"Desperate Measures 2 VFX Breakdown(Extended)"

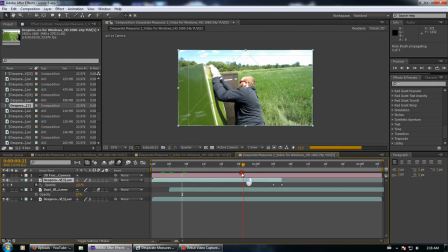Because I can take a hit, no problem. I just have the problem when I am supposed to hit other people, because without purpose I don't like hitting other people. Anyway, no need to defend myself right now. It's my video. I can do whatever I freaking want with it. I can have people punch
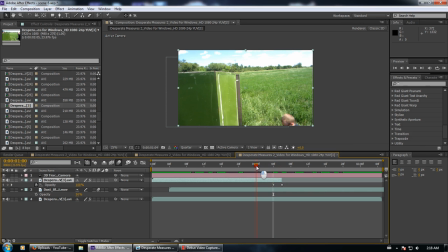without being like anywhere near them if I want, because it's my video. But anyway, yeah, I did that. I tried to emphasize it a bit more. by adding a dust blow. Not really a big deal.
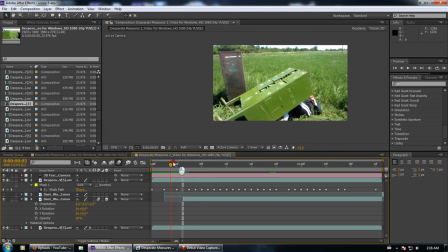Really simple. For this, is this the one I'm thinking of? No, this isn't. This was when it landed on me.
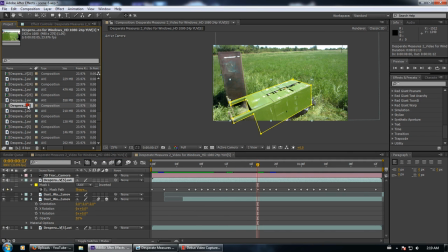I added some dust underneath so it looks like it hit harder. We got number 4.
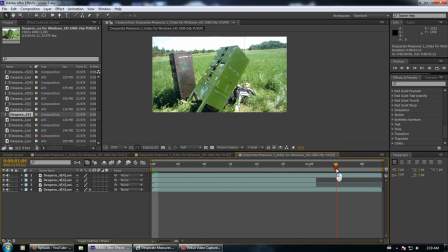This is the one I'm thinking of. This one was kind of fun because underneath here is the original. And if we take off paint, it's actually Michael.
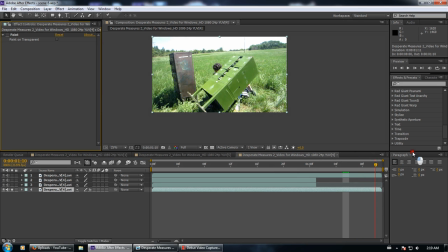And he actually went down quite a bit farther. I probably should have done a little bit longer of this shot. It would have looked better. Yeah, Michael was dropping it slowly so we could get it to work right and get it to actually drop.
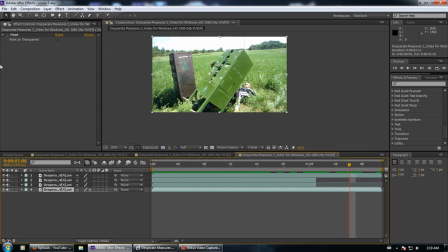And so basically what I did is I painted him out. I did that.
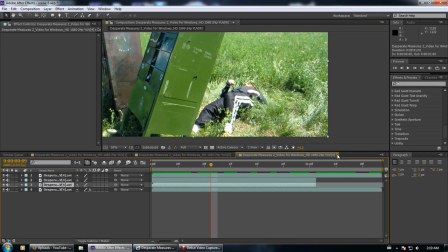I have one of these layers for his feet and all that. Yeah, painting with the clone stamp tool.
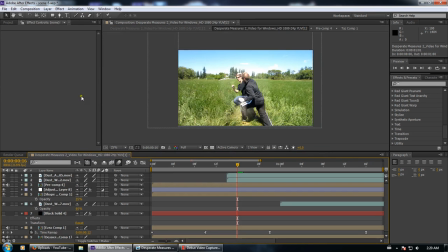Amazing tool. It helps with so many things. Something in your shot that you don't want there, clone it out. It works. Alright. So, what do we have next?
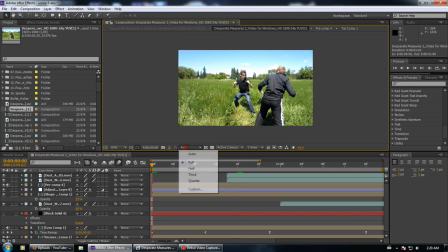Well, this is one of the stupidest shots I've ever done. It was originally supposed to be like slow motion or something.
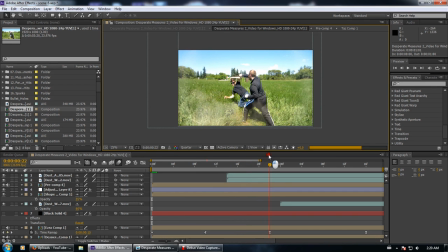I just added a massive dust wave to... Yeah, like I mentioned, I don't like to hit people. It looks stupid. Massive dust wave. It wasn't the way I originally thought of it when I scripted it.
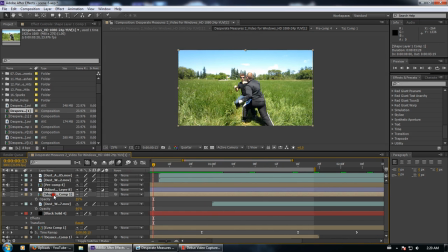But the way we did the dust wave, it was a shape layer
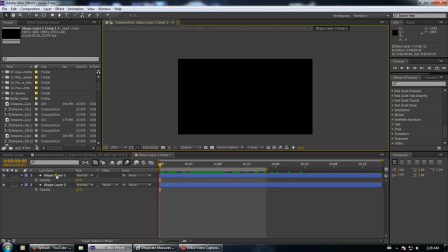that is apparently not showing up.
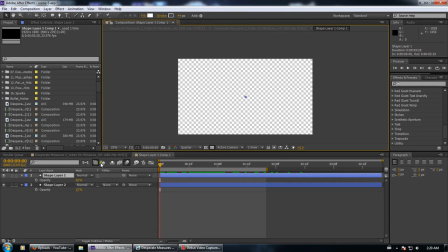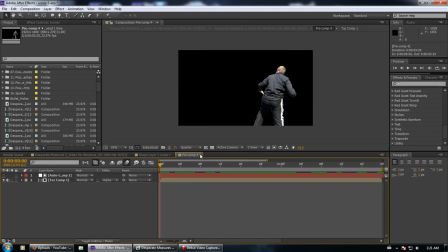And yeah, roto brush there.
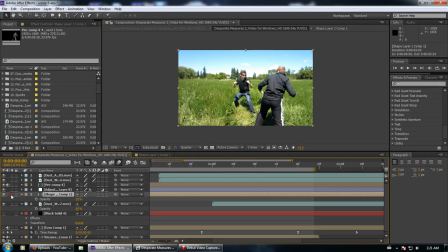Shape layer apparently hates me.
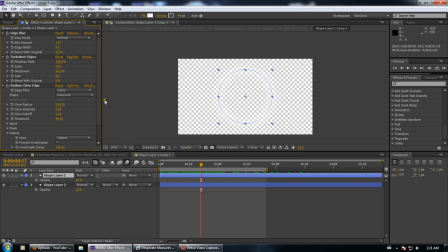Oh, right. Because it gets bigger with time. That's why it's not showing up.
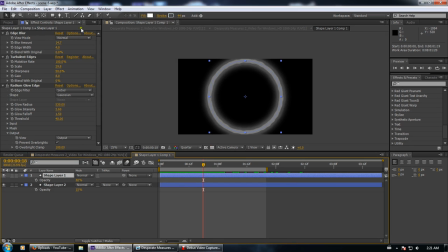Yeah, it gets bigger with time. It's basically a circle made with shape layer. It's stroke only, because I got rid of the fill. Blurred out the edges, turbulent edges, radium glow edge.
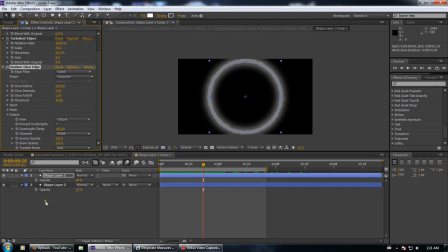What's that? Oh, it's that. Okay. Don't even remember adding that effect.
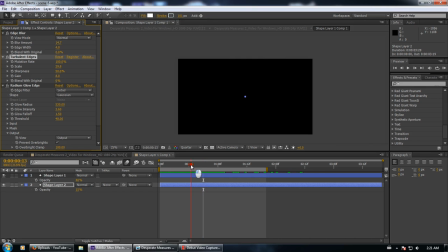And I did another one that's lower opacity. That's also a little bit thicker, so it has more of a fading effect.
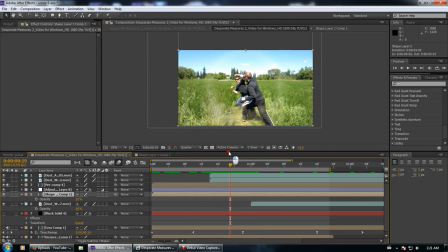With the, I don't know, the actual like wave blast is actually it looks pretty good.
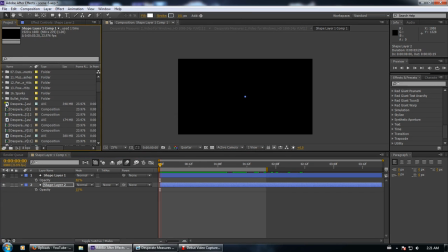It's just everything else that looks kind of stupid.
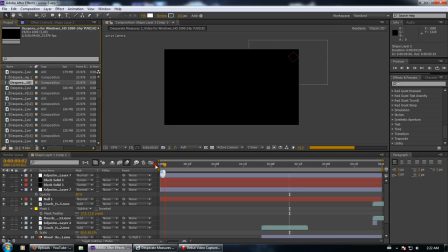Alright, what's this? There's also a gunfight in here somewhere that I'm gonna have some fun with.
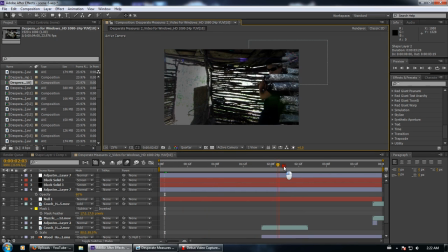Yes, this. So this entire thing 3D tracked. So for one, I can put in this lens flare. I also originally had the stupidest color correction I've ever seen.